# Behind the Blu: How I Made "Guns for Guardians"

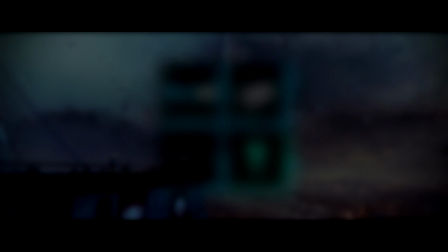0:01 Ladies and gentlemen, but mostly gentlemen, we're diving back into another episode of Behind the Blue.
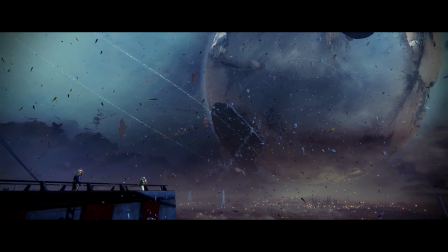0:06 This time we're going over the ins and outs of the Guns for Guardians Foundry Favorites video for Destiny 2.
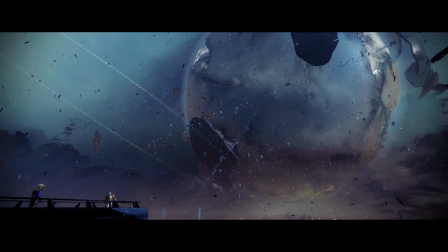0:12 There's a lot to talk about for this one, so without further ado, let's get started.
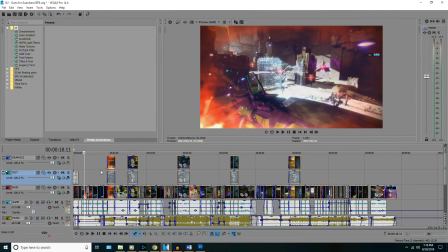0:17 Alright, and the first thing to say, man oh man, this was a challenging video to make. Partly because it was a little bit longer than the previous Foundry Favorites videos. It wound up being about 8 minutes or so, with about a minute for the outro, a little bit for the intro.
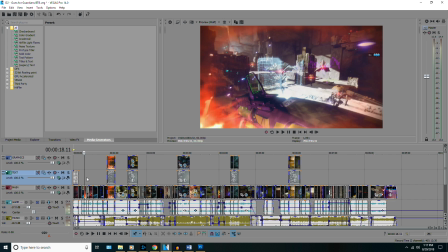0:32 But it was a lot of meat and potatoes in this one, and it was pretty difficult, especially in certain sections that we'll talk about a little bit later. I was not willing to compromise at all. I had a vision, and I wanted to see that vision through and execute on it perfectly, and that made things very difficult for me.
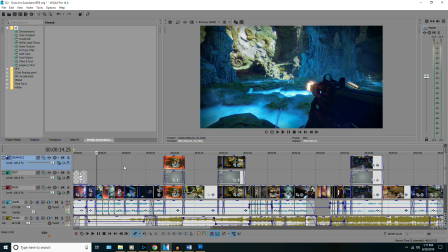0:50 But I'm getting ahead of myself. We'll start at the beginning, where things were pretty easy and pretty relaxed. This was a standard introduction where the clips on screen are related to what's going on in the script, and it's just very loosely setting up the premise for the entire video.
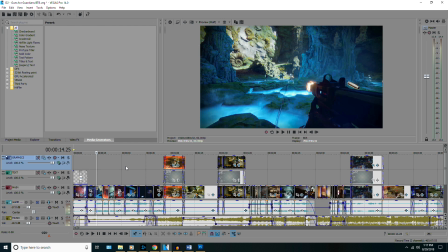1:07 For this one, the Vanguard weapons have been pretty solid from the start of Destiny 2 all the way a year later.
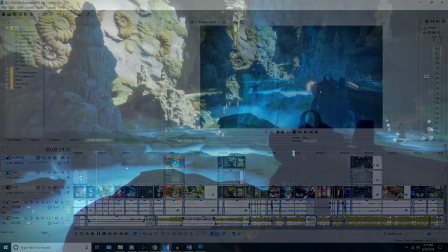1:16 They're still a solid series of weapons, but they're also not very exciting.
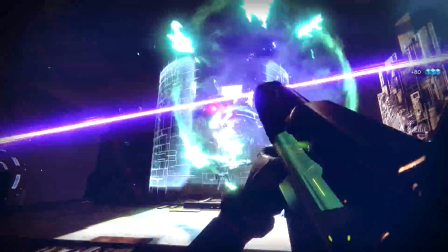1:20 You've got basic ass submachine guns, standard rocket launchers, regular assault rifles, nothing extravagant.
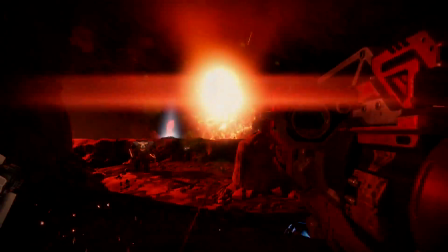1:28 And for this introduction, I wanted to juxtapose those very basic weapons with some of the more exciting ones,
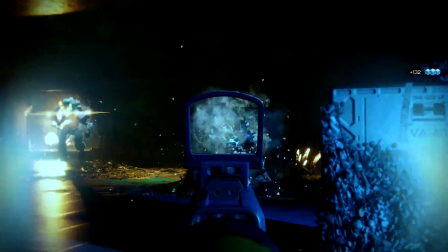1:35 like the Colony and the World Line Zero is a sword that allows you to teleport around.
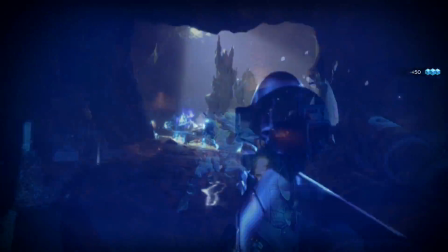1:40 It's very simple stuff, just nothing really crazy going on with these clips. But it's always good when the clips in the introduction are
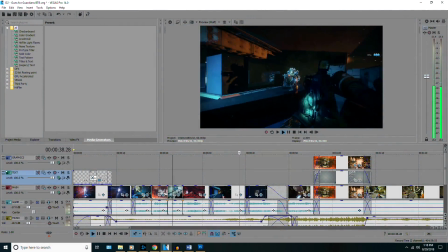1:50 relating, or at least loosely related to what's being said. It helps to set up the premise, and that's something that I try to do as much as possible.
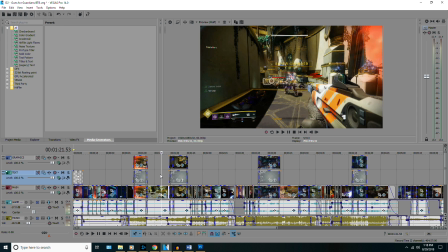1:58 So, as we move into the first real section of the video, we are talking about the Nameless Midnight,
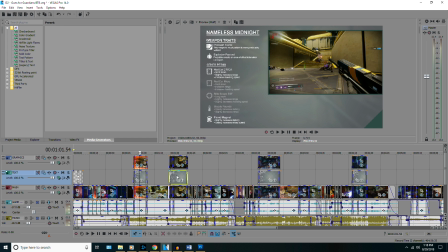2:05 the Scout Rifle, and the Nightshade Pulse Rifle.
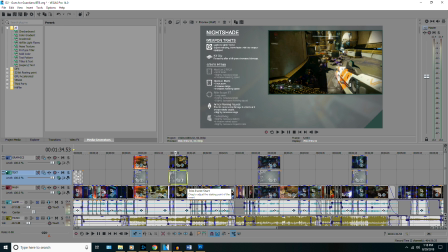2:09 And the cinematic section for these two guns was challenging to make, not because there was a high concept or any crazy visuals that I wanted to capture, but because it was the opposite, really. These two guns are boots on the ground, shoot your enemy,
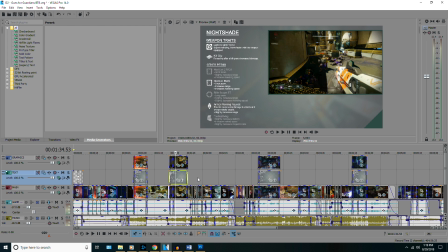2:28 don't do any fancy stuff, just point and shoot and kill the target type weapons. And those weapons are visually a bit boring to watch, because it's just
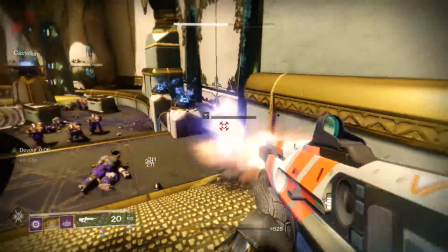2:42 do it, just kill the guy. Like there's no need to do anything fancy here.
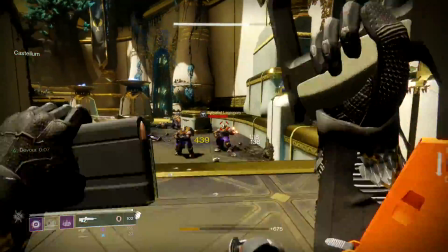2:47 So in order to make this short but sweet cinematic section pop a little bit,
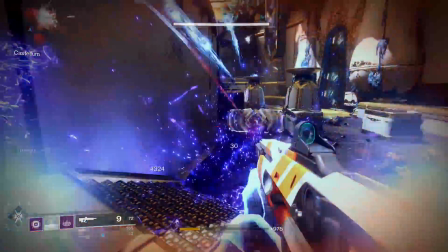2:52 I opted to do a lot of quick cuts to pump up the action, make it feel like, ooh, what's this?
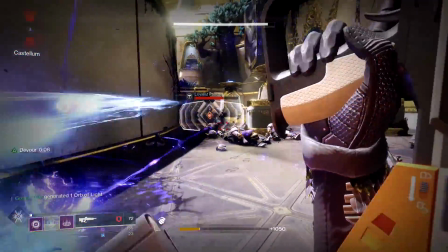2:59 Ooh, what's that?
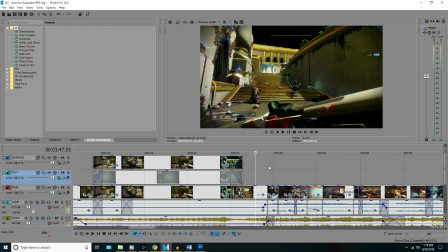2:59 Just keep the brain engaged on as many different visuals as possible without overdoing it, without having it go by too fast. Something that I try to do whenever I have to edit something with quick cuts in it is to keep every single cut
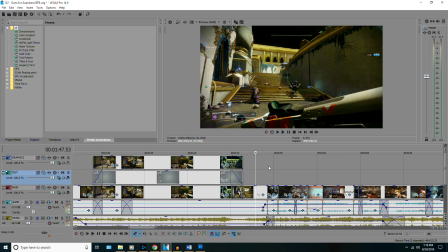3:15 lasting for at least about a second, at least 1 second of each different visual.
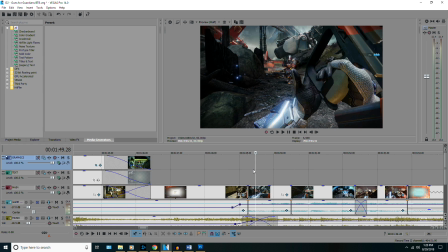3:21 And we kind of see that at the beginning of the cinematic section for the Nightshade and Nameless Midnight.
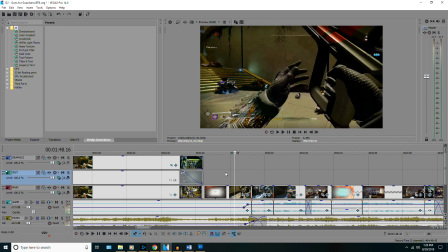3:27 We start off, we segue into the section with a reload. We go from the gameplay footage, we're reloading our gun, bam, as soon as we put the magazine in,
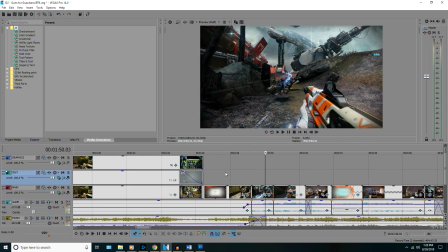3:36 we switch over to the cinematic bit, and now we're killing an enemy, boom, immediately cut to killing another enemy,
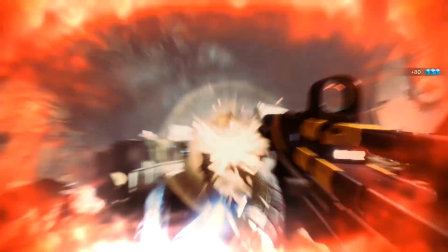3:43 punch this guy in the face, keeping the action up as much as possible, and transition straight into the Nameless Midnight.
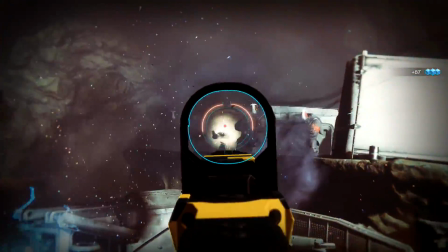3:49 We throw a grenade just to keep the energy up.
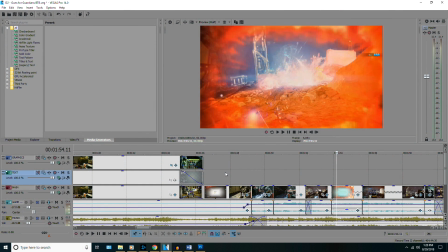3:53 Sometimes when I'm making these cinematic sections for the different weapons, I like to throw a grenade around.
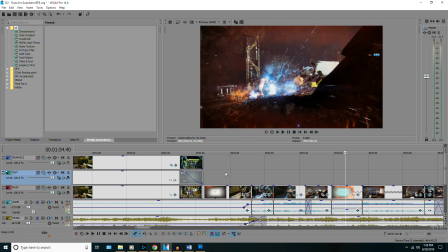4:00 I like to add a melee in just to spice things up a little bit.